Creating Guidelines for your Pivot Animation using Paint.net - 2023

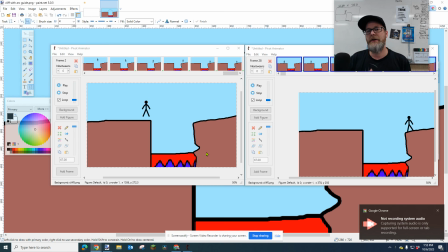0:00 Okay, we're going to try to learn how to do better jump arcs to make it look more natural, because like jumps happen in like kind of an arc. And if you look at the left animation, it's kind of jerky and it's sort of moving all over the place. The second one looks smooth and the timing looks a little more realistic.
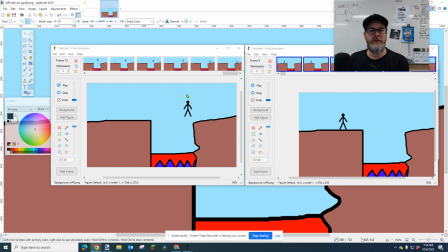0:19 And I actually did some research watching some other animators to understand the concept behind this. And the concept that's it's been used by several. Alan Becker would call it slow in, slow out. I found another animator who used the phrase ease in and ease out. It's the same concept.
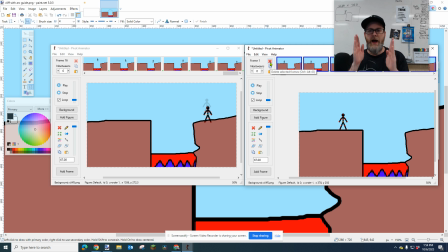0:38 The concept is that when you move objects, when you start moving an object, you in animation they stay close together, and then as they get faster, you move them farther. Each frame is farther from the previous one, and then when it gets slowing down again, they get closer.
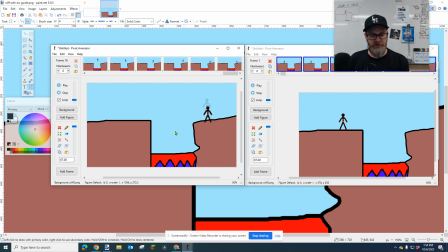0:54 That's the basic concept. So if you take a look at my first animation here, I'm going to use the greater than and less than signs. You'll see that one, my arc was sloppy and it wasn't very consistent.
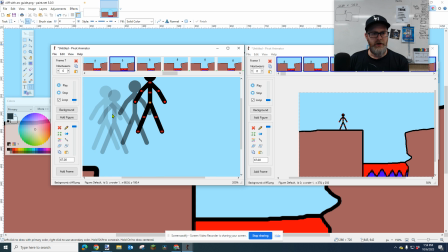1:07 Two, you'll see that all the animations are very similar in distance from each other.
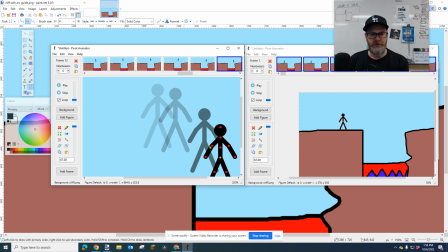1:12 It's like someone just clicked the space bar and was just dragging the character. And it doesn't look, then that was just a very odd jump.
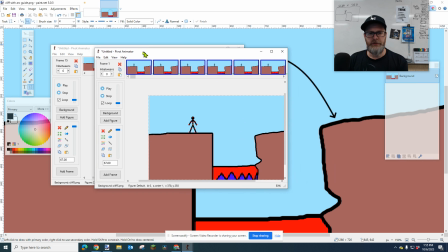1:20 That didn't look very good right there. It just all jumped over. Now, if you watch this one, I'm going to bring this one over and we're going to zoom in on it a little bit. Okay, click.
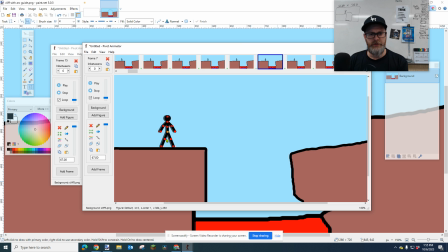1:29 Now, you'll notice the starting is very close together, like just barely moving.
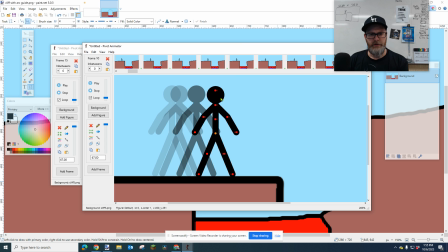1:35 And then it gets farther and farther and farther. And it kind of spreads out more, except for this jump.
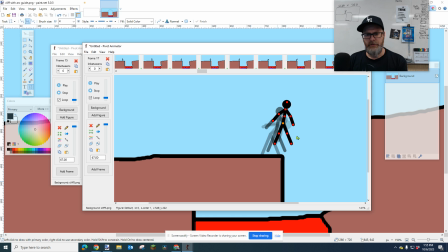1:41 It's like a preparation for the jump. And then the jump, you see the spacing. By the way, to turn the spacing on, you go to Edit, Options, Preferences, and you set onion skins.
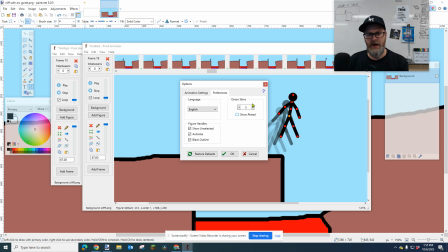1:52 You can also set it to show ahead so you can see ahead of it. But I like to just go with 3 or 4 onion skins with this basic setting.
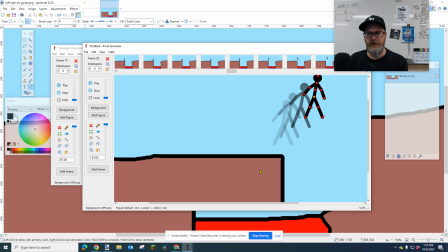2:01 Okay, back to this. It gets farther and farther. Then it's going to slow down a little at the top of the arc.
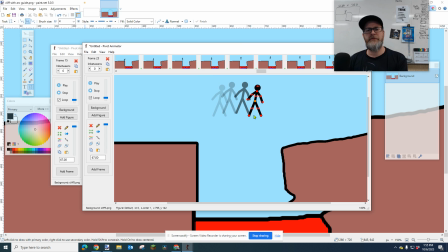2:06 Now, the hard thing, I think a lot of people have a hard time with visualizing the arc. So I came up with an idea.
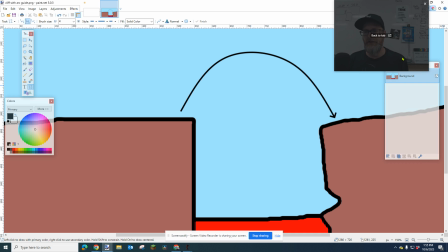2:12 We're going to go into paint.net. We're going to create an arc. And I'm going to show you this.
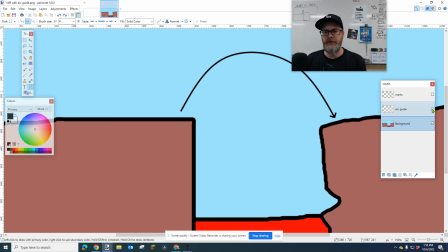2:18 So basically, I created a separate layer, and I'll show you how I did it. I'm going to make a new layer here, and I'm going to just click on this tool. It's the line tool, and you can choose a style. I chose one with an arrow on it. Oops, I think I can choose which direction the arrow points to.
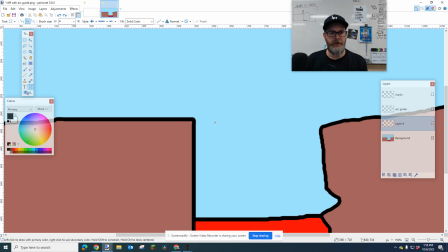2:36 I want to point filled arrow. I guess I can turn it around. So I just basically dragged the line from one side to the other and then created an arc. And I did this on a separate layer in paint.net. So I'll call this arc guide.
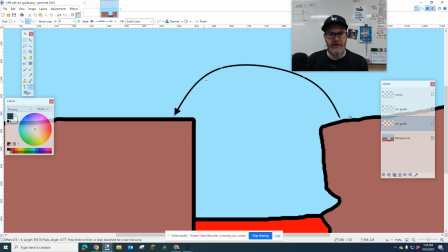2:53 Okay. And I want to make a smooth looking arc that looks kind of like, yeah.
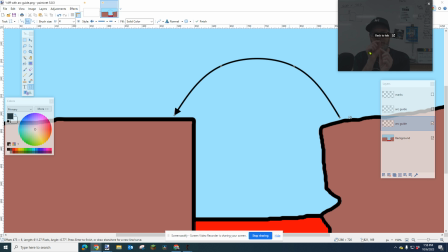2:59 And that's where my orange dot is always going to be right on that line.
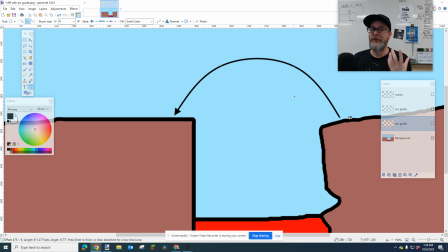3:05 And then we're going to get rid of it. So we're going to save this.
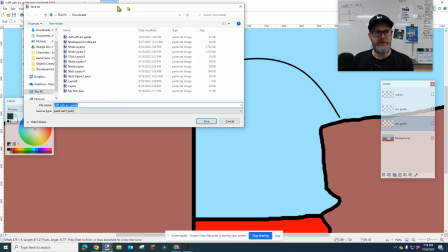3:09 I'm going to go File, Save As, and I'm going to call this Cliff with Arc Guide 2.
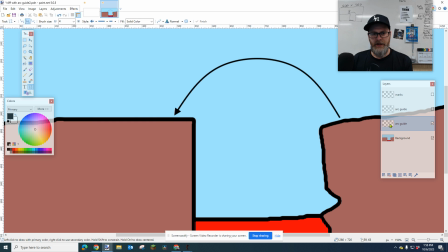3:14 I'm going to make this is my second one, so I'm going to save it and call it 2. Okay, and I have the original one, and all I have to do is just turn this layer off, by the way. And I can save that, File, Save As, and I can just call this
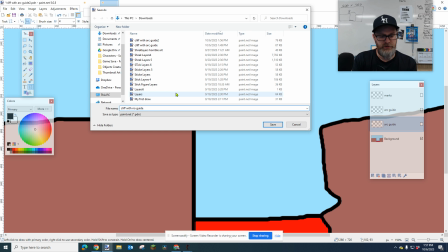3:28 Cliff with No Guide 2. Okay, you can name yours whatever you want.
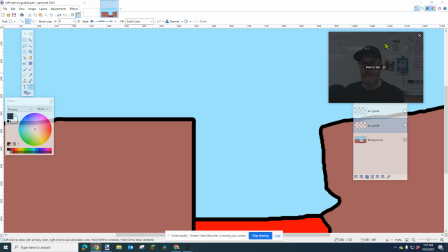3:34 I suggest calling it with guide, without guide. Okay, now I have those two things. Now I'm going to go back to pivot. I'm going to start a new pivot here.
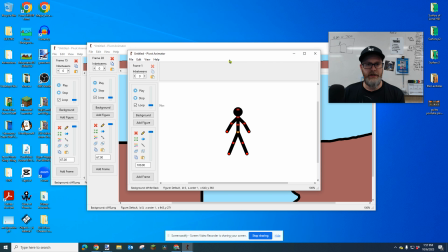3:42 Okay, just pop open pivot again. And I'm going to go load my background, file, load background.
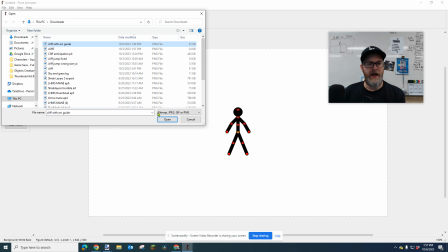3:49 But I'm going to start with the guide. Now here's the great thing about pivot.
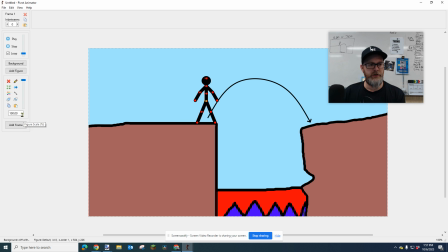3:54 We can replace this background. Now I'm going to make my character a little smaller so he fits this screen a little more appropriately. I don't want him to be super big. I want to have him have room to jump, and I can go back later and even make him flip.